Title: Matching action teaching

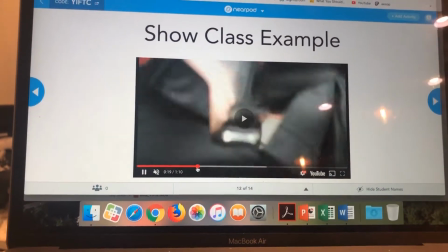(4:01)
All right, and in here we can see he's putting the seatbelt down,
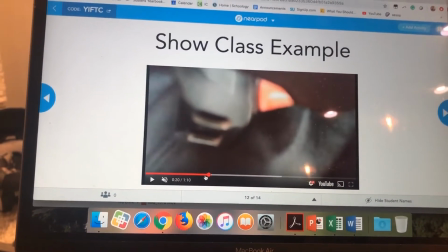(4:07)
and then he does a close-up of the seatbelt trying to go into the belt buckle.
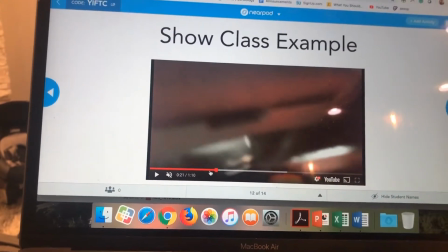(4:12)
That's really good matching action, okay?
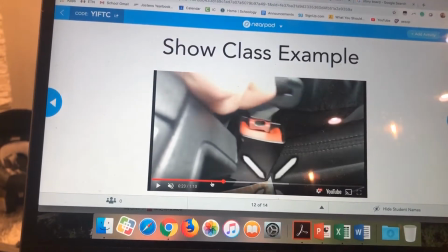(4:15)
It's the illusion of it being just seamless and multiple camera angles,
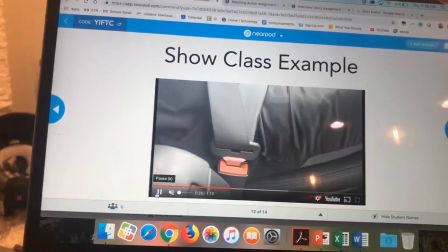(4:22)
and you don't even, as a viewer, realize that the switching is going on.
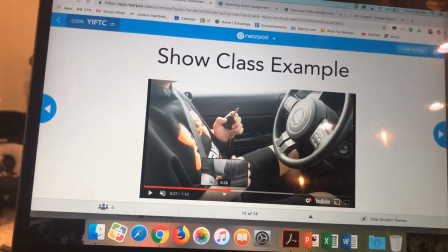(4:27)
Now, that was a little bit latent there. You could almost hear Brock say, okay, and action.
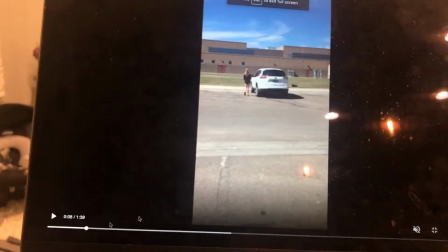(4:33)
In fact, I'm going to show you an example. This is a former student, and here's an example of matching action gone wrong.
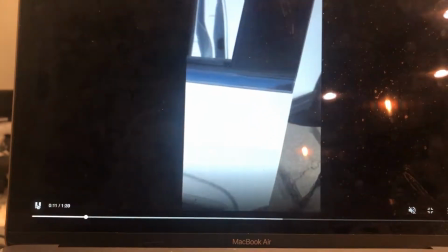(4:40)
So, this girl opens the door. All right, and the next shot we should see her getting in.
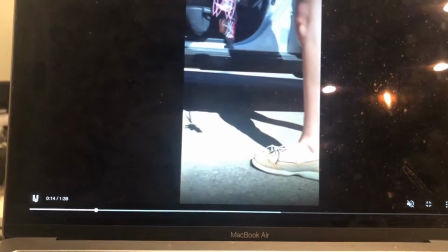(4:46)
But you see there's this pause, and she reopens the door and she gets in.
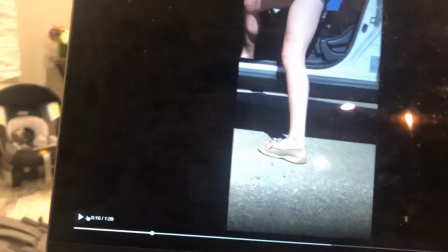(4:50)
They went back. The edit should have started about right here.
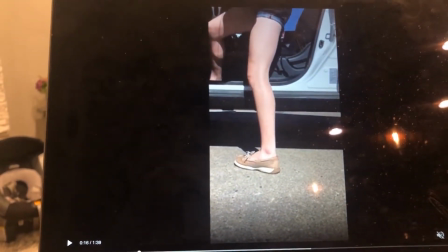(4:54)
So if you go back and look, they kept too much of this video.
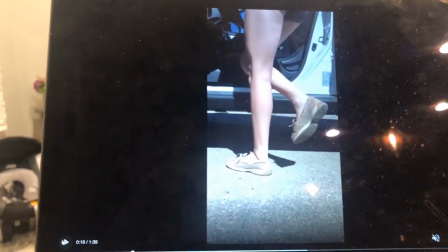(5:01)
So the edit should be cut right there, and then it would look a lot better.
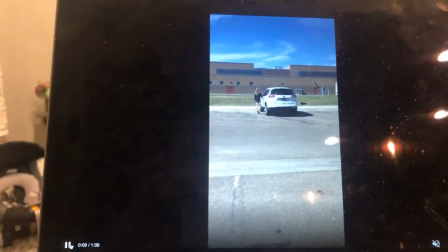(5:06)
So if we go back to the previous frame, right? She's opening the door, right?
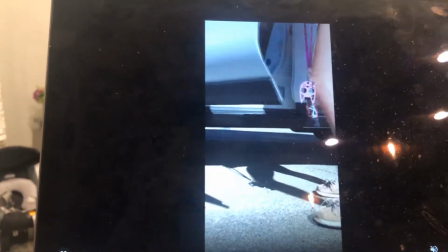(5:10)
She's starting to walk towards, right? If they cut it right there, that would be about perfect.
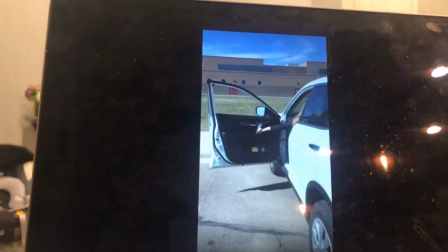(5:17)
So you can see how when the cuts aren't made nicely, you can see there again, there's another pause.
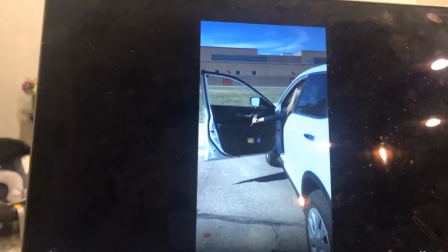(5:24)
When the cuts aren't made nicely,
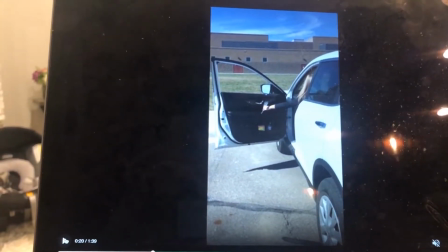(5:26)
there's this weird overlap between camera shots that makes the viewer uncomfortable, and that's called a continuity error.
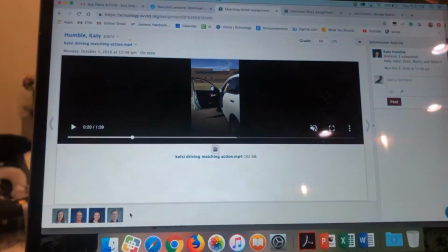(5:33)
So that's what we want to avoid. So that's what I'm looking for in these matching action assignments.
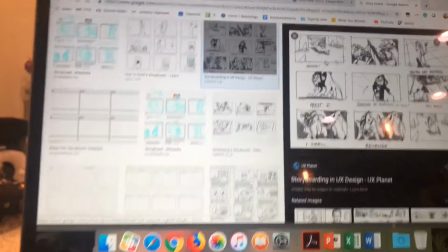(5:40)
Now, your storyboards are due today, and all the storyboards are to help guide the shots that you want.
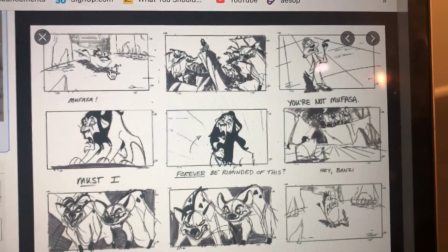(5:48)
So if you look, here's an example of the Lion King, all right? Timon and Pumbaa are running in, all right?
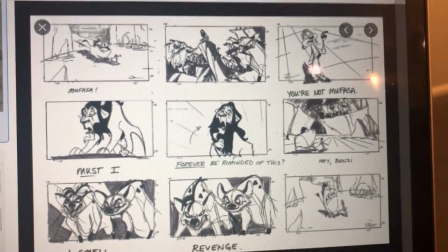(5:54) You're not Mufasa. Must I forever be reminded of this?
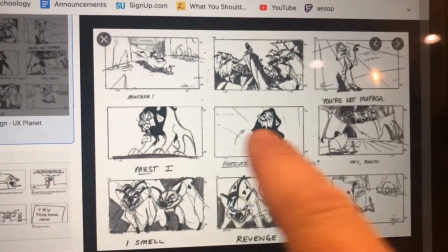(5:57)
Okay, we're showing the different shots that we want in our story,
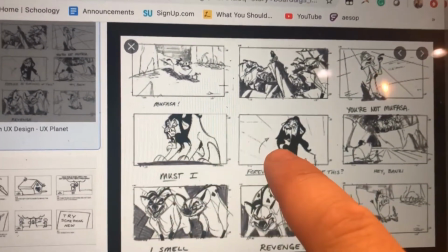(6:03)
and there's going to be action here and here, and your job is to edit the action so it's smooth.
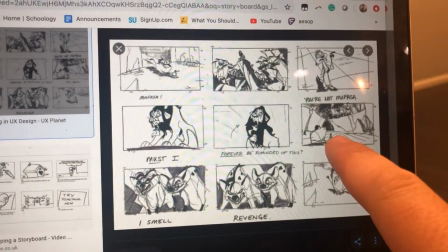(6:10)
But I want you to plan out your different camera angles so that you're telling a story.
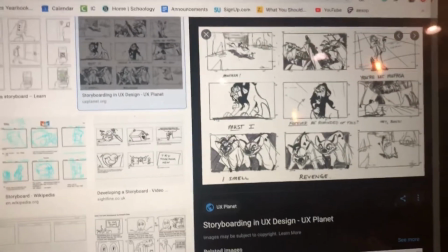(6:16)
So it might take 3 or 4 pages of those storyboards to get,
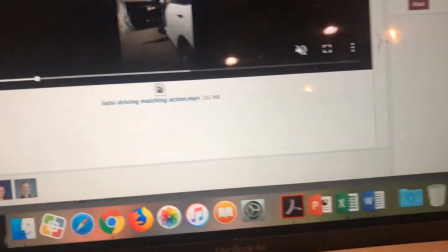(6:22)
because if you look at the matching action assignment and what is actually due, right?
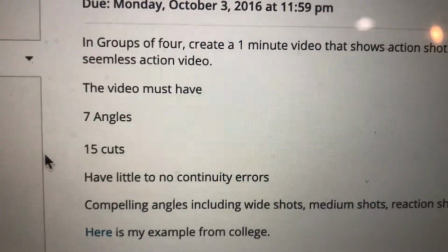(6:30)
Must have 7 angles, 15 cuts.
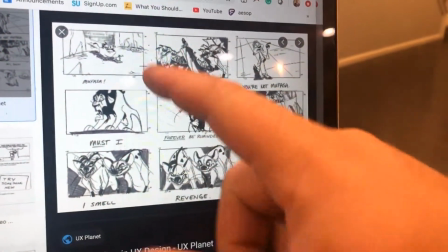(6:33)
So if you're doing a storyboard, you need to reflect that there are 7 different angles and there are at least 15 cuts.
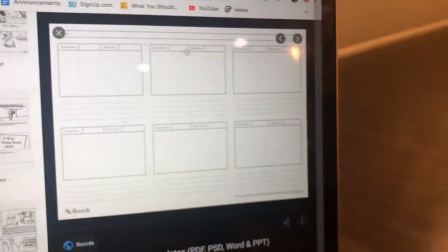(6:41)
So if you have a storyboard here of 6 panes, right, that's only 6 cuts.
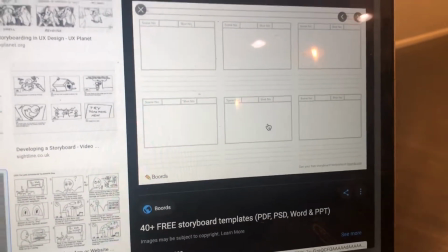(6:46)
So I would need at least 3 of these sheets. Sorry about my dog barking in the background, but I hope you get the idea.
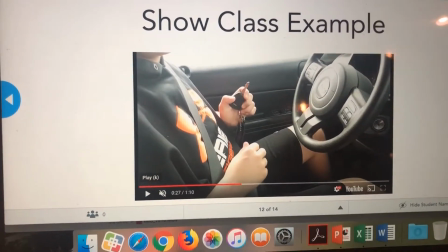(6:54)
If you have any questions, please email me. I hope that kind of cleared up what I'm looking for in terms of matching action.
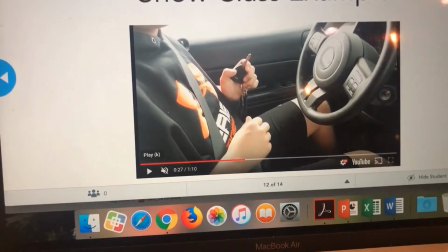(7:01)
Once again, any questions, just email me. Get your storyboards in. Have a great weekend, everyone.